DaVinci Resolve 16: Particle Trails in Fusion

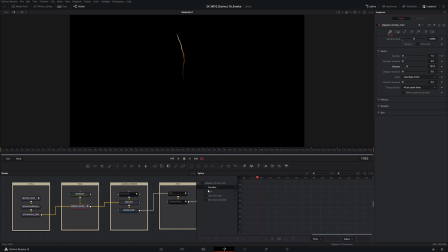But in any case, I'll just do an undo here, and we're back to this shape here. Now that I see that, I actually liked it better with the sort of default lifespan, but in any case, we'll just keep it like this. Okay, so now we move into the sets over here. And again, this here is defining that this emitter here, the spawn emitter,
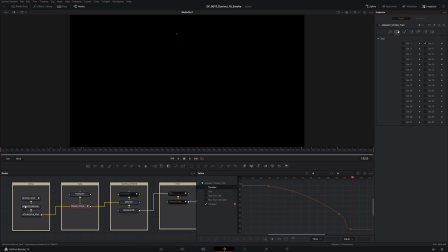is set number 2, which means that none of these here will be applied to this set here. Just to show for example though, so I'll let this run here, and I'm going to put the turbulence. I'm going to come up to the turbulence. I'm going to go up here to conditions, and I'm now going to apply this to set number 2. And then we see pretty cool effect here.
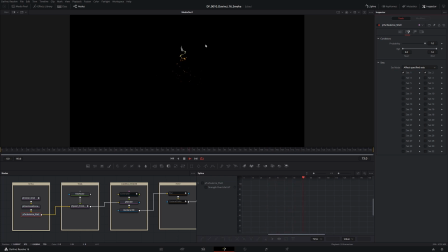Obviously not what we're going for, but there could be a lot of uses for that certainly. So let's just take that off. And we could also do the same thing with the force, but we're not going to do that right now. And so I'll bring up the fast noise here.
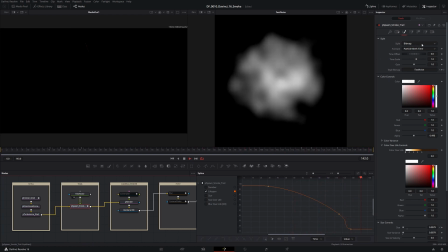So this is what the fast noise looks like. So this whole section here, again, I covered this in detail, so I don't want to go through this right now, except to say that the style is a bitmap, which means it enables this triangle here, this bitmap. Then I can pipe in this fast noise into the pSpawn. I've set my animation here to particle birth time,
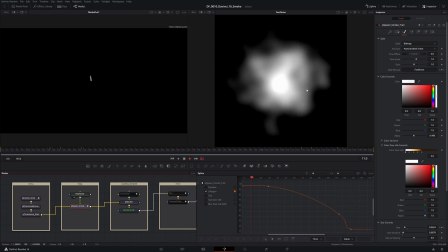and the style bitmap is fast noise, which is referencing this node here.
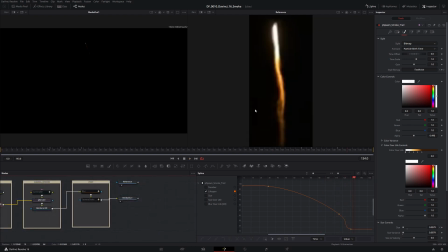In terms of the color, I'm just going to pull up this reference. So this reference here was just a screen grab I took from that reference video. And if I just run my animation here, so all I did is essentially for this color over life here, I just set up all these different nodes on this color over life,
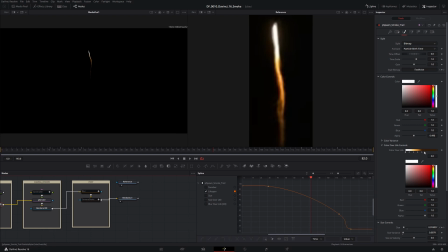and I just used this color picker here to effectively sample, you know, this whole trail here, and got something that looks kind of like this. Okay, so now we're down to the size, so I'll turn off lifespan. And again, I was sort of playing with this to taste. I think if I were to take the size off, I'm going to just do a remove the size here.
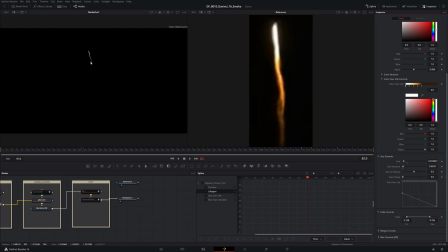You can see what it did to the trail. It just made it a little bit thinner. And that's because it's responding to the size over life here. So if I were to take this and just kind of crank it up, well, then I would sort of thicken that bottom trail. And again, all these little changes that I'm making now, I seem to actually like a little bit better than what I had originally.
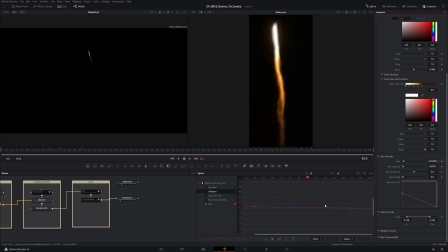But in any case, we'll stick with what we have. So I undo. That's the trail that we have there. We have a little bit of size variance applied. And then again, we have the size over life here. So how the size over life works here is this is time 0, is when the particle is born.
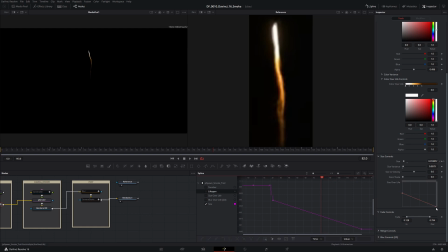This is when the particle dies. So it just gets smaller. So if we were to want a bit of a thicker trail at the end, as you can see, a bit of a thicker trail here, we can kind of take this end node here and crank it up, and then we get a bit of a thicker trail at the end. So let me just put the fast noise back up here.
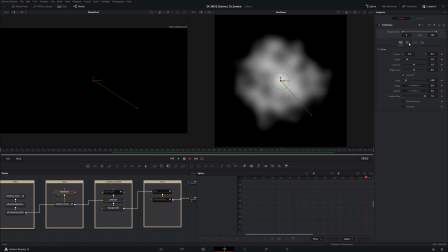I'm not going to go through the details of this, but I will just click through these quickly if you want to sort of grab these values here.
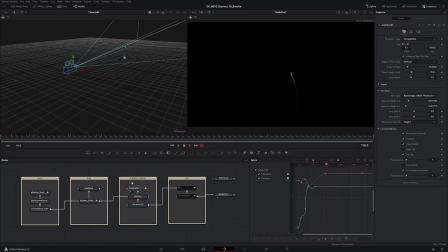I didn't do anything on these last two ones. Okay, so let's turn our attention over to this camera slash render section here. So this render node here and this render node here, these are sort of straight out of the box. I haven't done anything there, so I won't go into those in any detail,
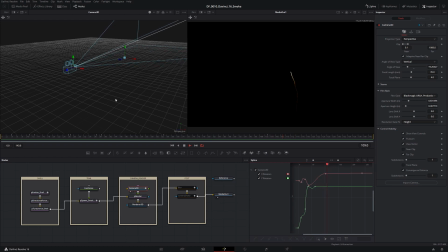but let's take a look at the camera. So I brought the camera up over in this viewer over here, and I have the animation set up here on the spline editor, and all I'm doing is just taking the X, Y rotation, and I'm just kind of mimicking what a human sort of might do in terms of tracking this this shell as it goes up into the sky.
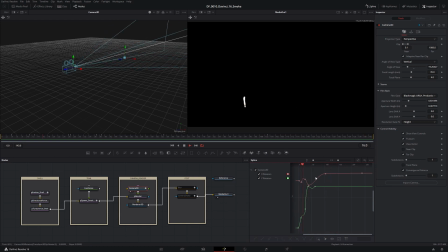And again, I was just really sort of playing around with this here just to get something to look kind of natural. What I also have done is in this next section here, I put some camera shake that makes things look a little bit more organic, because right at the end here during this section here,
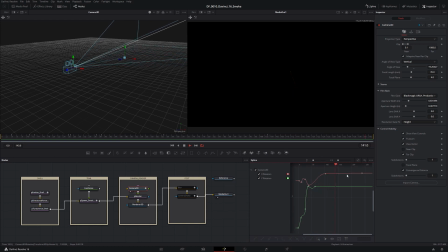it's as if the person is holding the camera completely still. And I know for all the photographers out there, that'd be a very envious skill to have. So here are the settings for the camera, and then go over here, and here's are the two parameters that I'm animating.
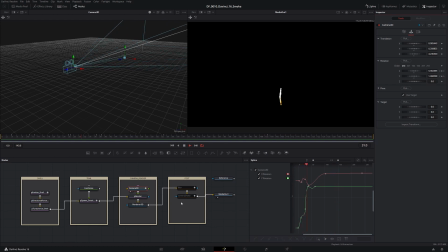Okay, so let's take a look at these last two nodes here in this post processing section. And I have a blur and I have a camera shake. So we'll start with the camera shake, because that one's pretty self-explanatory. So we come to camera shake. I'll turn on the animations that I've put here.
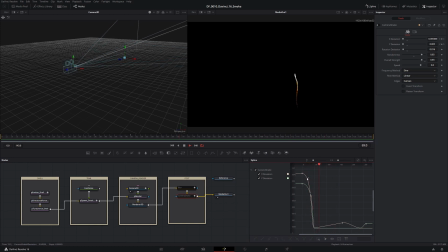I have the camera shaking much more during sort of that initial phase of focusing on the shell, and then I've just kind of, you know, have a little bit of camera shake sort of happening down here. And again, I'm just sort of playing with these values till I got something that felt right. So those are the settings there, fairly straightforward with that.
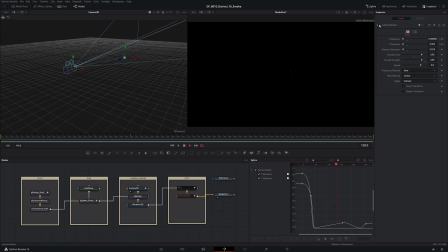And let me turn it on, I guess. To look at the effect. So right here, after things sort of stabilize, the camera's not really moving around a bit, so I'm going to turn on the camera shake, and here we see just a subtle little effect.
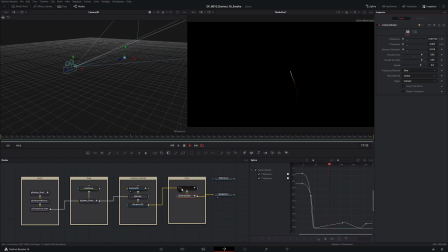And I think that looks sort of a lot more realistic. Now I have this blur node, and before I turn this blur node back on, I just want to sort of show the reasoning why that I've done it. And one of the problems with particles is, let me just let this run for a bit, and I'm going to pause it right here. You can see a sort of a clear delineation between different particles.
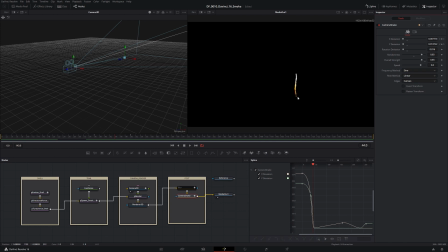So there's always sort of a battle that we're fighting between, you know, do I crank up the number of particles and then potentially bog down my system? There's not a whole lot of particles here. We're just doing a single trace, but I'm going to be using this very same effect, you know, when we do the sort of the firework explosion, and there's going to be potentially thousands of these.
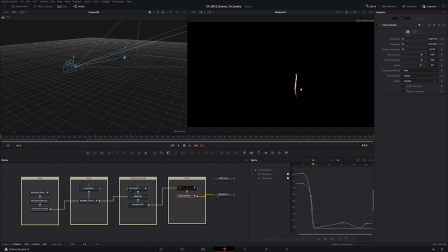So if I make a simple change just from one particle per frame to two particles per frame to sort of fill some of this in, well, then I'm kind of in trouble as far as my workstation in terms of performance.
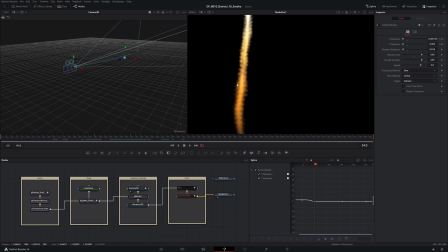So try to find a spot here. I'm just going to zoom in on this. And if I zoom in really far, then you can see those sort of individual particles from that fast noise. So if I take, my camera shake is off. If I take my blur and I just turn it on, it just sort of smooths those out together.
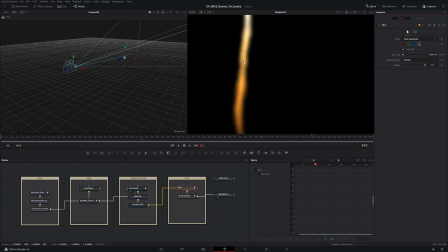Now, the compromise that we're always fighting with this blur is I'm sort of blurring out the edges as well, right? So I want to use this very sparingly. And so what I've done is I sort of have this blur kind of ramping down for the most part,
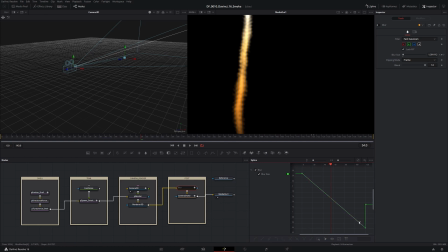because I notice this effect most at the start of a trail of particles. I kind of crank it up back at the end, because as things sort of start to fade away, I was seeing a lot of those sort of individual particles, so that's why I've just added a little bit more blur. And I'm not sure if that's sort of the best way to handle things, but it's the best that I kind of found in terms of a compromise between,
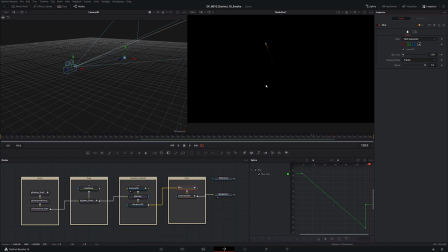you know, adding a whole bunch more particles and getting something that kind of works efficiently. So that's why I use this blur modifier. And in terms of the settings, it's pretty straightforward. It's really just this blur that I'm playing with here, and that's this blur size animation that you see here.
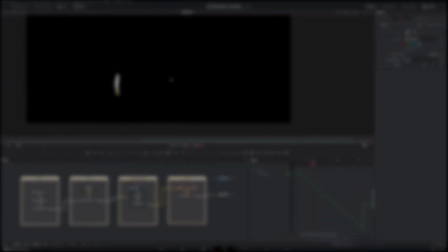So that's it. We've made a pretty simple particle system here that's going to represent this shell launch, and I'm pretty excited about the next part of this series where we actually start to blow some stuff up. So we will see you then. Take care.